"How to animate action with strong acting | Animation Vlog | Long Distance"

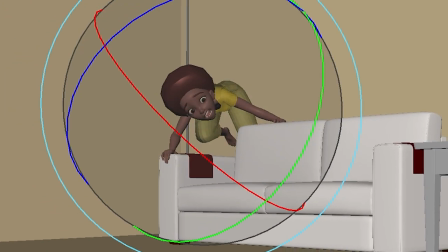(4:05)
So for this action shot is basically her reacting to something that she did not expect at all and is really scared by Humans have a freeze, fight or flight reaction to intense situations. Freezing like animals pretending like they're dead.
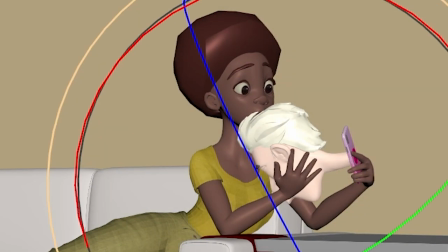(4:20)
Which is smart because predators get a lot of adrenaline by the chase. So if they see something running, then they chase after it. So freezing isn't necessarily a submission. So the first part of the shot is her freeze reaction to the head coming through the phone.
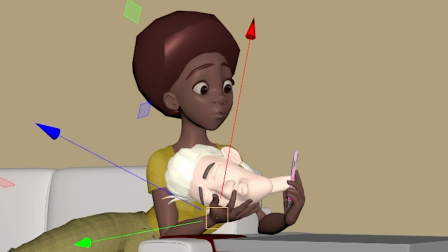(4:36)
Which also builds great anticipation to the action to come.
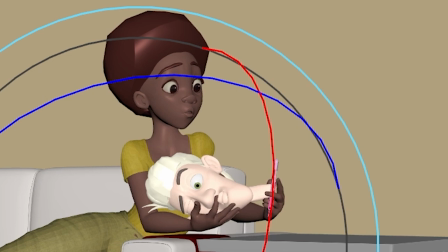(4:39)
Which is another thing is make sure you build anticipation to the action set up What's gonna happen and hold it for a little bit?
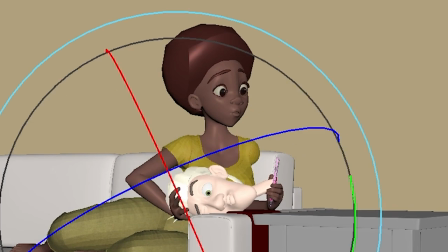(4:46)
Let the audience read how the character feels about what's about to happen.
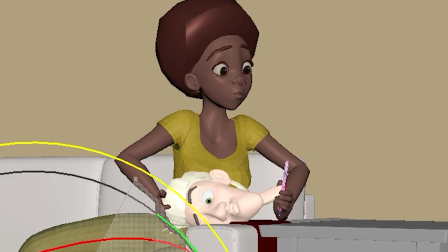(4:50)
The head is heavy so she Instinctually catches it and freaks out and throws it away I find it an interesting contrast to her being long distance
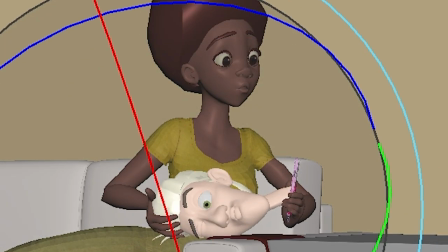(4:58)
and really really wanting to be physically in the same room with her boyfriend But this incident technically she is but she didn't expect it in this way where it's just a head Another great thing to think about is body language. I was reading a book while animating this.
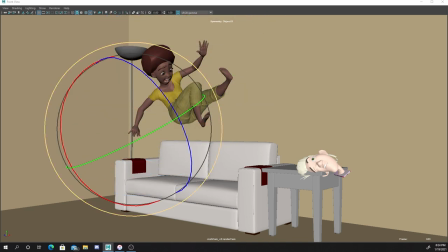(5:13)
The book is called What Everybody Is Saying. And it talks about how the most honest body part of the human body is our feet. If you're talking to someone and you want to be nice, but you don't want to talk to them, oftentimes your feet are pointing towards the exit.
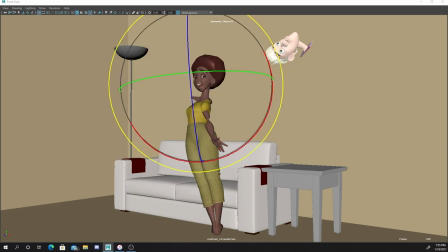(5:29)
So I posed her feet away from where she threw the phone in the head. And then another thing is if you would feel in danger, you instinctually cover up your torso because it has a lot of vital organs in it.
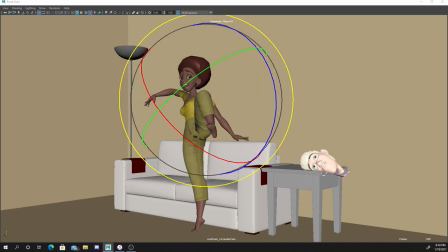(5:42)
So either you turn away or you cover it.
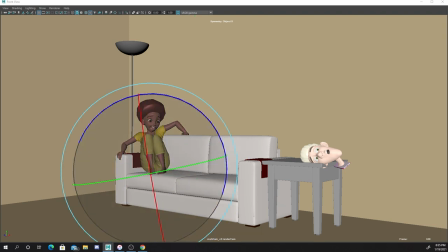(5:45)
So at some point she has her knees tucked up in front of her chest and then she hops behind the couch, which protects her torso completely. She has a moment to analyze it and realize maybe I'm not in danger and I should check out this situation.
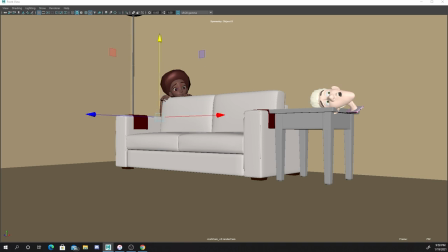(5:59)
And so she pokes up and kind of looks over and like, what's actually going on here? So the free tool I want to tell you about is, oh my gosh, I forgot the name of the free tool. All right, well, it's up on screen right now. Also link in the description. It's this great camera rig, which is basically a jib.
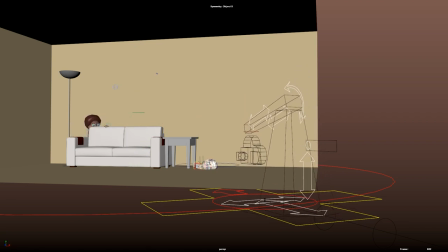(6:13)
I've been animating my shots with just a Maya camera for the longest time.
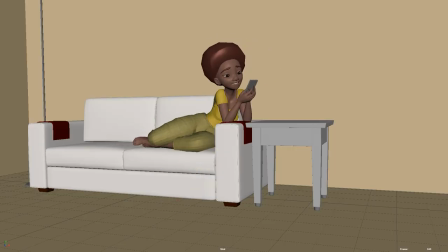(6:17)
And when I was animating this shot, I noticed that when I was just trying to do a very simple ease in, since it was at a diagonal angle, I was fighting two different axes. So if you're animating an action shot and your character's running in a straight line, you want to have the z-axis pointing in the direction of where they're running. So when you're in the graph editor, you know that z is straight and x is the weight shifts from side to side. And for an acting shot where someone's closer to the camera, z is back to the camera. So you know when you're animating the z-axis, you're going closer and further away and x is side to side. For some reason, I never thought of that when it came to cameras.
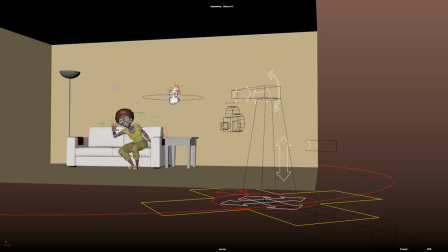(6:59)
Every control of this rig has one axes and they're all stacked so you can rotate it and then there's another control inside that control which is translate and that's all that control does is Z. Each control takes care of a different axes so when you're in the graph editor you're never fighting Z and X to get your desired result.
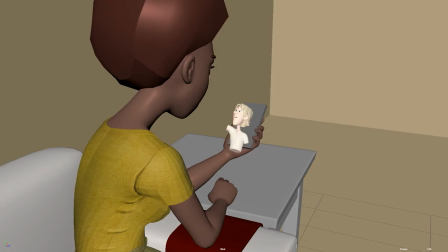(7:22) Oh, I have to go. What? I have to go. Oh, okay. Time flies. Yeah, but not fast enough. What?
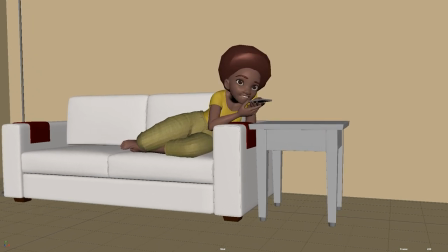(7:33) Not fast enough. What? Nothing. Love you.
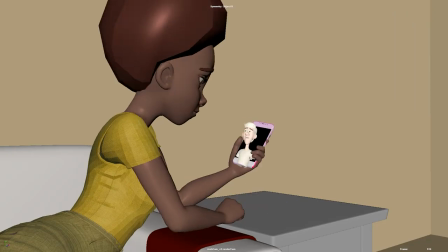(7:38) Good night. Oh, okay. Love you too. Good night.
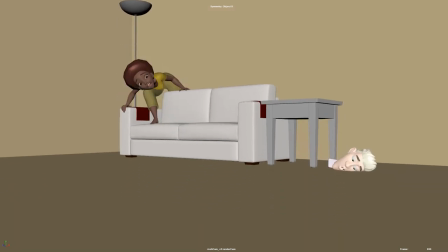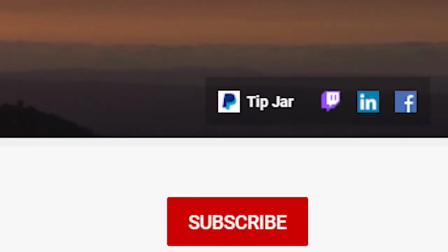(7:49)
If you found this video helpful there's a tip jar at the top of my channel page and in the description below But I understand that money is tight, but subscribing is free and would really help out the channel in my next video I'm gonna be talking about how to get a job in the animation industry. Thanks for watching. Bye